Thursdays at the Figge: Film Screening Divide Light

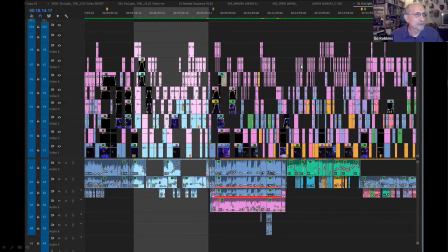And these are special effects that i hand maneuvered into that so this is just 12 minutes out of it on the bottom you can see is the soundtrack which i was just these little dots are also hand put in and they're raising and lowering you know the various dynamics of the piece of
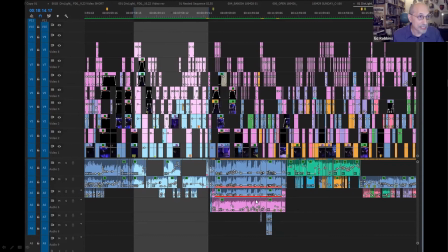music to fit uh the different tracks that were taken and also to get it in sync and um so that was a technical challenge
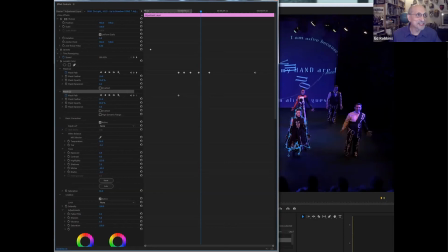And another challenge is a little technical, but it's, I think, interesting for people to know a little bit what goes on behind the scenes. So this is a color correction table.
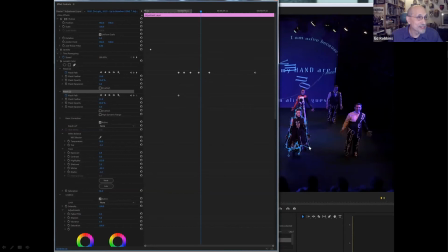Each of these dots is a little animation. and what it's animating is this little mask that I've surrounded the figure with by hand and as she moved every few seconds I'd have to move each of these dots so it moved with her because
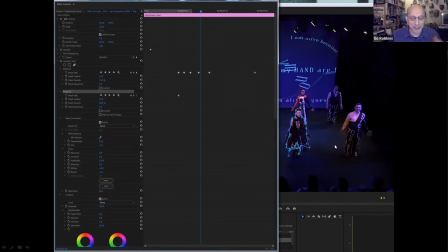the lighting was changed to a scheme of night to dawn and that doesn't night doesn't really go very well for video, especially with spotlights on people.
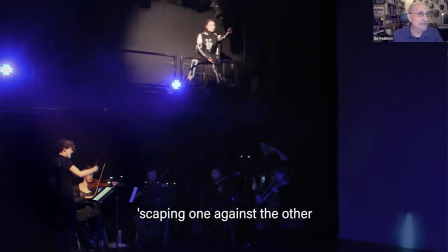Plus, I had a video shining behind them, and that's a different color and a different look, and it was extremely difficult. This is what the image looked like before I worked on it. You can see how blurry and overexposed, and then you have a different exposure for the person and the musicians,
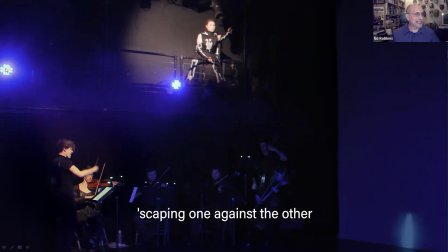and lights shining right into the camera.
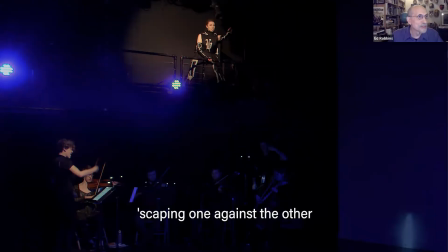And this is what it looks like after I've masked it, and worked on it for some hours.
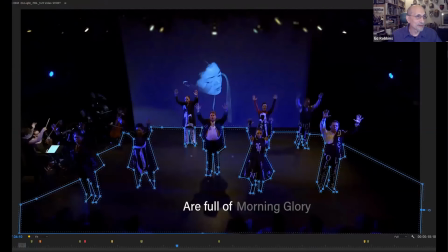So that's what went into it, you can see here's more masking of the floor, masking of individuals,
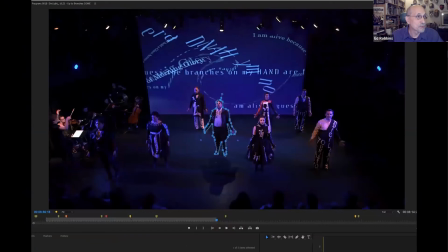as they moved, each of those dots moves with them, person in the center is masked, every single person here was masked throughout the film.
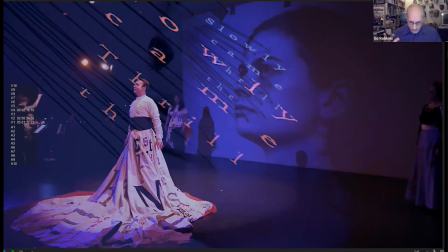And then the layering, the idea of the layering really sort of took off as I worked on it, this idea of the text becoming a real element that they just sort of engulfs them.
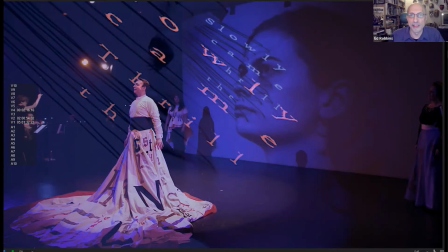And you see that in the poster and you saw that in the film, how they just sort of drift in and out of this world, like Leslie's work does in bringing together these layers of of text almost as an incantation rather than just as a set of words or letters on the screen
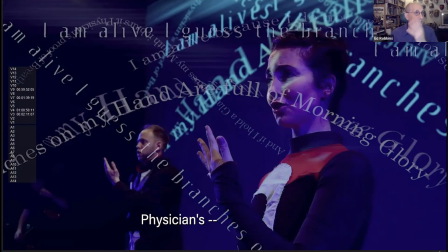um and here's another example of that kind of you know you saw that that layering was just sweeping them away and engulfing them and that's not the experience of the people in the theater but it sort of captures the feeling you had watching it
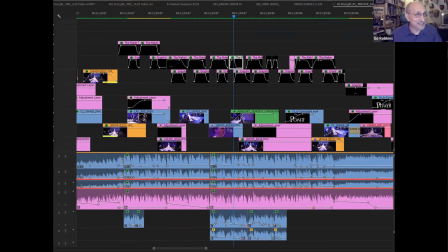So this is what it ended up with, a simpler timeline when I trimmed it down and made my choices.
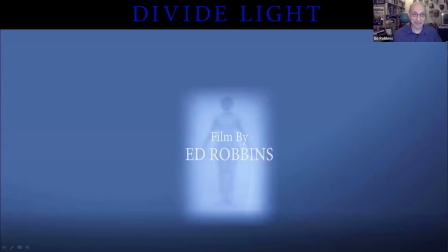And that is basically the story of how it came together. I'm happy to take any questions.